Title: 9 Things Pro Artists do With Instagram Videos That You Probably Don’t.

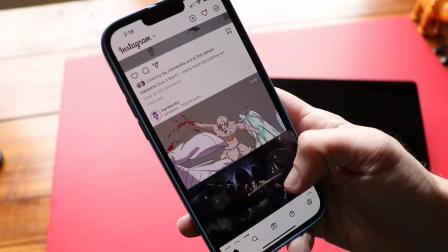0:00 These days, getting work as an illustrator means being able to share your work online, and video is playing a bigger and bigger role in that every single day. So what we're going to be doing today is I'm going to be making a short video, and I'm going to talk about the handful of techniques that I'm using in this video to make it just a little bit better. So let's roll that video first.
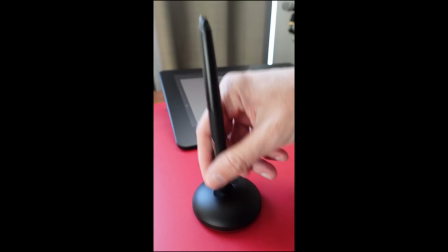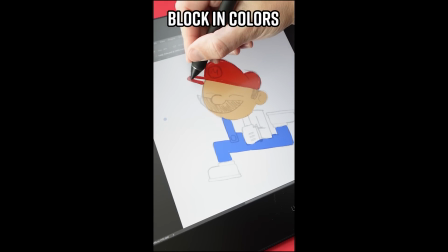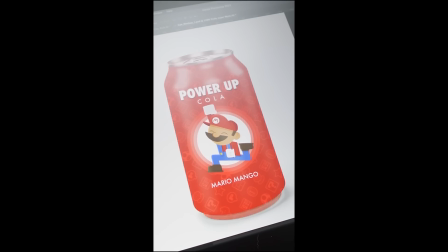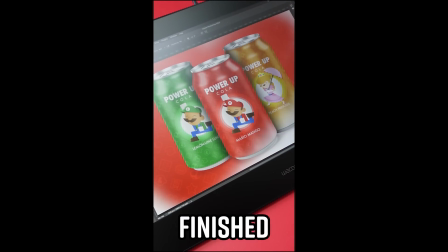Now, this was a short form video. These are usually less than a minute, and 1 minute does not sound like a really long time, but it actually is.
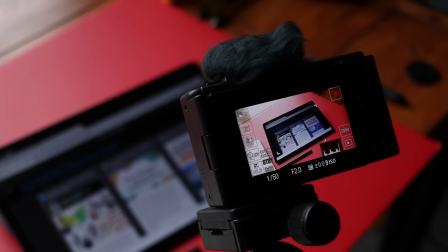0:48 If you want your video to stand out, just pointing a camera at your canvas as you're drawing probably isn't going to cut it. It's not going to hold somebody's attention for more than a few seconds as they're scrolling. So the number one thing, first and foremost, that you should be focusing on is tell a story. Now, this is an illustration that you're working on. We're not writing Lord of the Rings, but there is still a story to tell.
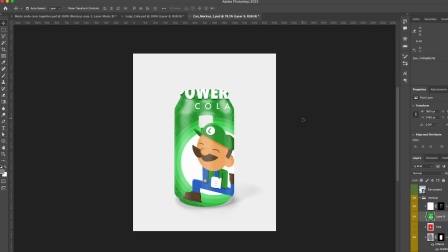1:08 It could just be the story of how you created your art. It could be something that you learned while you were practicing today. It could be a story about what inspired you to make the piece in the first place. Those are great, not only because they actually tell a story, but it also tells more about you, the artist. And the more of you can pour into these videos, the better. Now, my story for my short is pretty simple. These are the steps we took along the way to make the thing we made. But a story gives your video momentum. It's a reason for the viewer to keep watching. You want to see how this thing turns out, or how they got from point E to point Z. And changing up your story from video to video is a great way to keep things fresh and inspired. So number two, open with your final results. Your art is really boring when you start out.
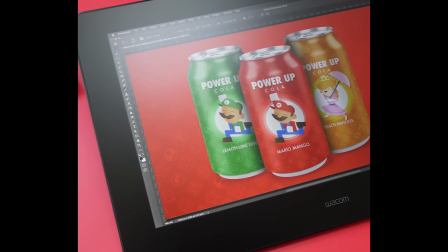1:50 It's usually just a blank canvas. Maybe you're sketching on it. Show the viewer what you're going to be making, what you are building towards. The first seconds of your video is what people are going to see as they're scrolling through their feed. So you want that to be probably the most exciting part of your video. You want to make them stop and wonder, how did they make that? Next is cut between shots. Sometimes showing your process in a video is just you drawing. I'll be the first to say sometimes that is incredibly compelling.
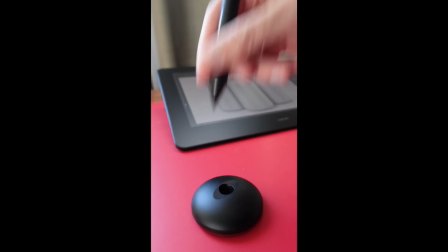2:20 But since we're talking about short form videos and spicing up your short form videos, I think cutting between different shots,
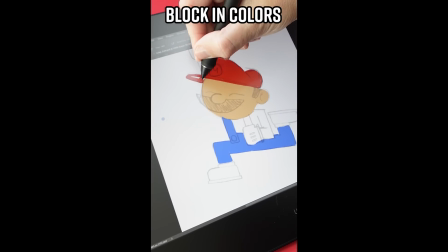2:26 showing different angles, showing different ways that you're working on it is a pretty good idea.
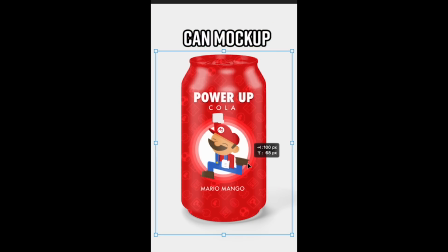2:31 Think of this as like a movie trailer for that longer form video.
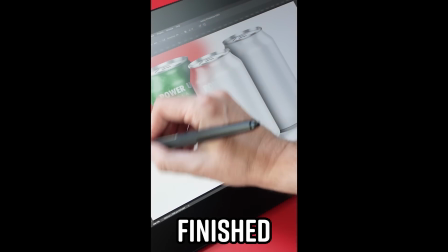2:36 You can set up your camera to get one angle, and then you can record your screen from another angle, or maybe you're screen recording some of that footage to splice it up and place in the middle.
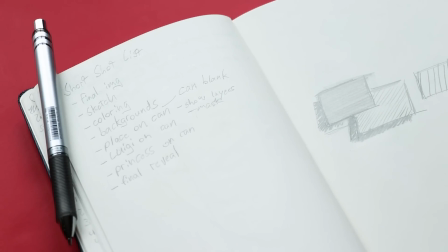2:46 Before you start drawing, maybe write down some of those key shots that you want to be able to get, so that way you can be thinking about moving your camera around. I know from personal experience, when I get into the flow of a drawing, that's all I'm thinking about. I'm not thinking about where my camera is. Writing it down beforehand could really help. Next tip is lighting and camera angles. This is harder than it sounds.
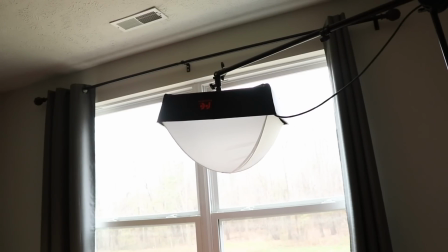3:07 I have a good size overhead light here, and I usually film it in front of my big window, so I have lots of natural light coming in.
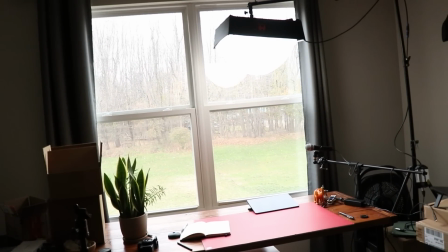3:15 What's important here is I have a lot of natural light, but I don't want direct light. I don't want really hard shadows. I also really like drawing and filming on overcast days because I feel like I get a really good picture.
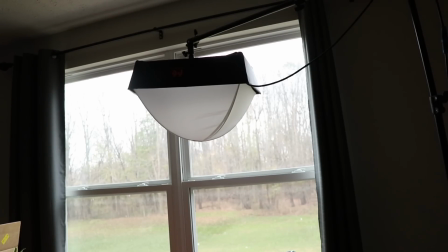3:26 Now, my big light here has a diffuser on it, and what this does is it gives me much softer shadows. Another little quick tip here is when you're recording, especially if you're recording a screen, you're probably going to want to play around with the brightness settings of that screen. I tend to keep my screens pretty bright when I'm actually drawing with them. However, when I'm recording on that screen, I like to turn the brightness down.
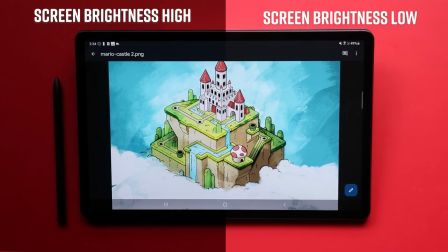3:48 By turning the brightness down, what it lets me do is it lets me brighten up the entire image.
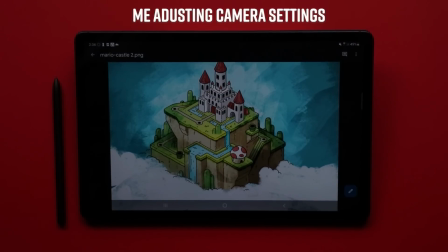3:52 If your screen is really bright, your camera's going to adjust to that and darken up everything around your tablet.
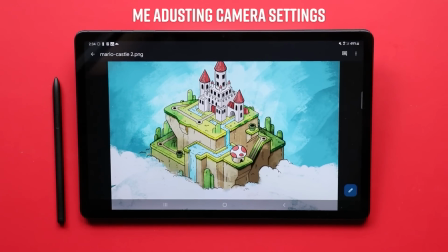3:59 This is one of those trial and error things. You're just going to have to see how it looks, and if you feel like the background or the surrounding elements are too dark, turn down that screen and recalibrate a little bit. The other thing to keep track of are the drawing angles. I'm right-handed, so I try not to set up my camera behind my right hand because that blocks what I'm drawing.
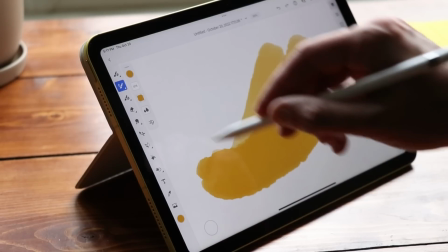4:18 So I'll set up the camera on the left side and draw with my right hand, or I'll set up my camera directly above my canvas so it can see me drawing everything. The other thing that's going to come into play when you're setting all this up is direct light on your screen.
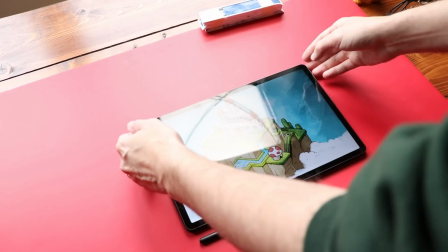4:31 It's gonna leave a reflection. Just by being able to prop up your drawing pad at a couple degrees, you're gonna reduce a ton of that reflection.
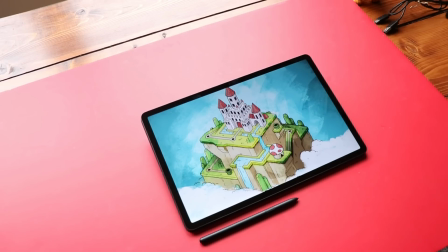4:38 And that's gonna make it a lot easier for your audience to see what you're drawing. I also have the ability to pivot my big light, so if it is reflecting on the screen, I can push it back or pull it forward to remove that reflection.
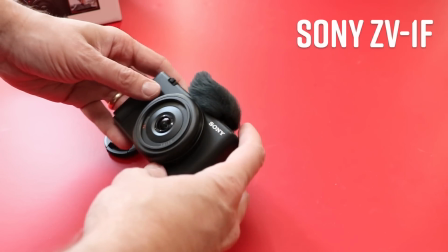4:49 As I'm going through this video, you're probably wondering, hey, what camera are you using there?
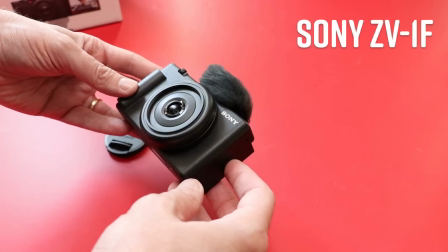4:53 This is the Sony ZV-1F, and it was provided provided to me by today's video sponsor, Best Buy.
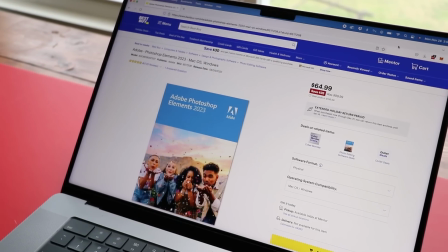4:59 They also gave me Adobe Photoshop Elements and Premiere Elements 2023.
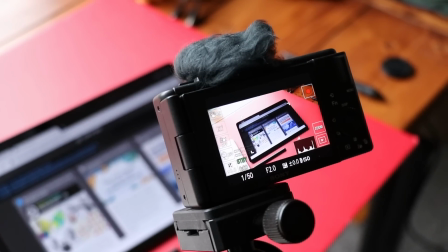5:03 That way I could work with and edit the video and photos that I take with the Sony ZV-1F.
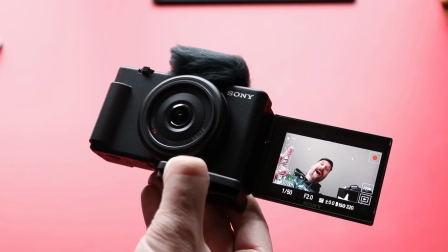5:09 This is a great little vlogging camera. It's lightweight, it's pocket sized, it's got a nice little fold out screen, so if you're filming yourself, you can frame up your scene really well.
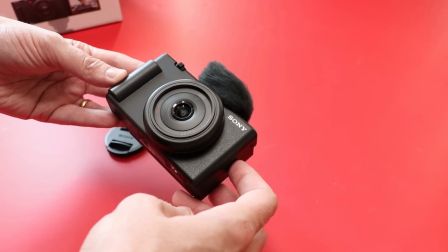5:17 The camera has a 1-inch sensor and a wide angle 20mm f2.0 lens.
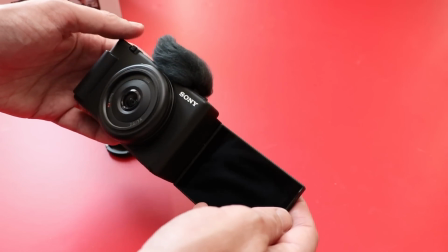5:22 You can capture a lot in your scene, even at arm's length. And I've been pleasantly surprised by how it performs in low light situations.
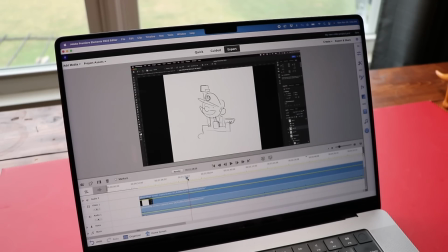5:29 And then there's Adobe Photoshop Elements and Premiere Elements 2023. This year's release installs faster and launches 50% faster too.
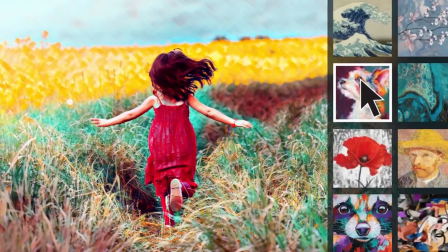5:38 They also have new features like AI updates to help you get the most out of your software, making photos and video editing easier.
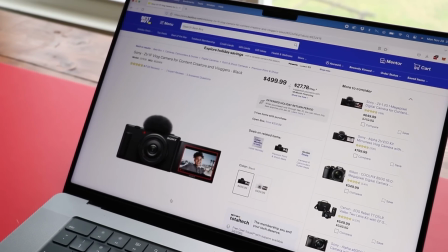5:44 These products are available at Best Buy, who has fast delivery options, or something that I love to do is to order online, and then I could go to my local store and pick it up that very day.
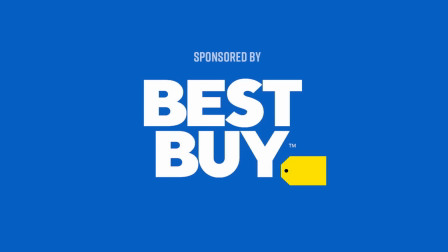5:54 And if you find it somewhere cheaper, Best Buy has a price match guarantee. Check out my links down below in the description and pick these products up from Best Buy today. Next up, I want to talk about movement. Movement can mean several things. The camera can be moving, you could be moving or showing your hand moving.
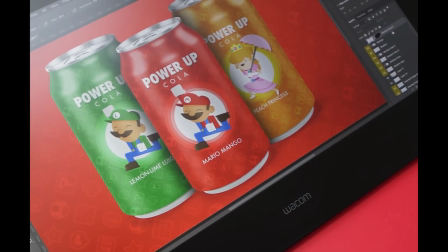6:11 What I want to do is I want to get some kind of motion in every single shot. I want something to be moving. Even if I have a still image that I want to show for a second or two on the screen, I might just slowly zoom in or out of it to get some kind of motion.
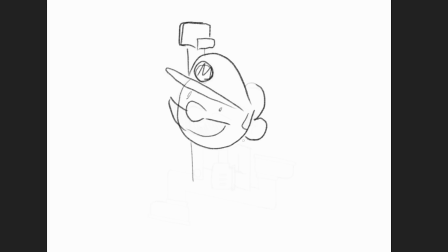6:25 Now, one area where you really want to look into this is speed draws. That's something that's really fun to stick into the middle or various sections of your drawing. A great way to break up that footage if you have a camera and then you're cutting to a speed draw. But what often happens with the speed drawing is sometimes you'll be really focused on something like, oh, that arm doesn't look natural, so I'm going to draw a line, erase it, draw it, erase it. Sometimes in a speed drawing, there are large sections where it doesn't look like a lot is happening. So when you're cropping in any kind of speed drawing that you're using, make sure you get the sections in your video that have the most action. Next tip, shoot bigger than you need it. This is a quick little tip. If you can shoot at 4K, do it. Yes, your file sizes are going to be a lot bigger. You're going to have to store a lot more on your computer, but it also means that you can crop in a lot closer without losing any detail or having your video or images get fuzzy. Or if you're adding in your own motion, that means you can zoom in or zoom out or pan without losing any resolution.
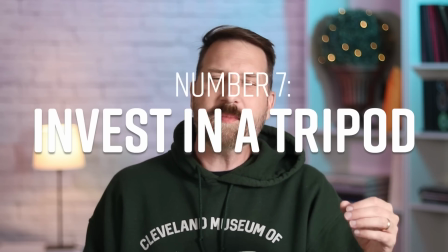7:19 Next tip is invest in a good tripod. Maybe this isn't something that you want to do right away.
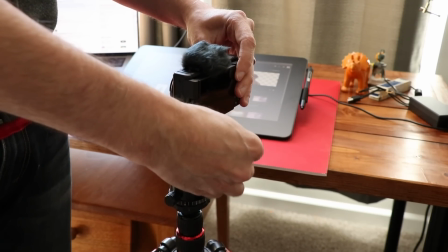7:25 Maybe you want to make some videos and see if this is something that you enjoy before you actually spend a lot of money on it.
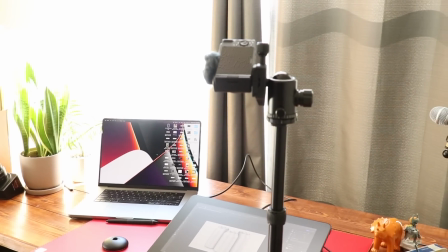7:31 But a good tripod is really valuable. It's going to let you change your angles of your shot so you can get a lot of different variety going without a lot of work. This also really helps with that screen glare I was talking about earlier. Sometimes if you can't readjust your light or you can't get your tablet at a better angle that's still comfortable to draw at,
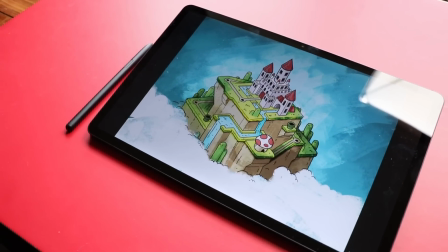7:50 just changing the angle that your camera is positioned at can get rid of some of that screen glare for you. Next tip up is audio. If you aren't comfortable talking in your videos, music can be your best friend. Although some of you who think you're not very good at talking in your videos are probably better than you think you are, and it's worth giving a shot. Especially if your video has a really interesting story to tell. People will forgive you if English maybe isn't your first language, if your story is good.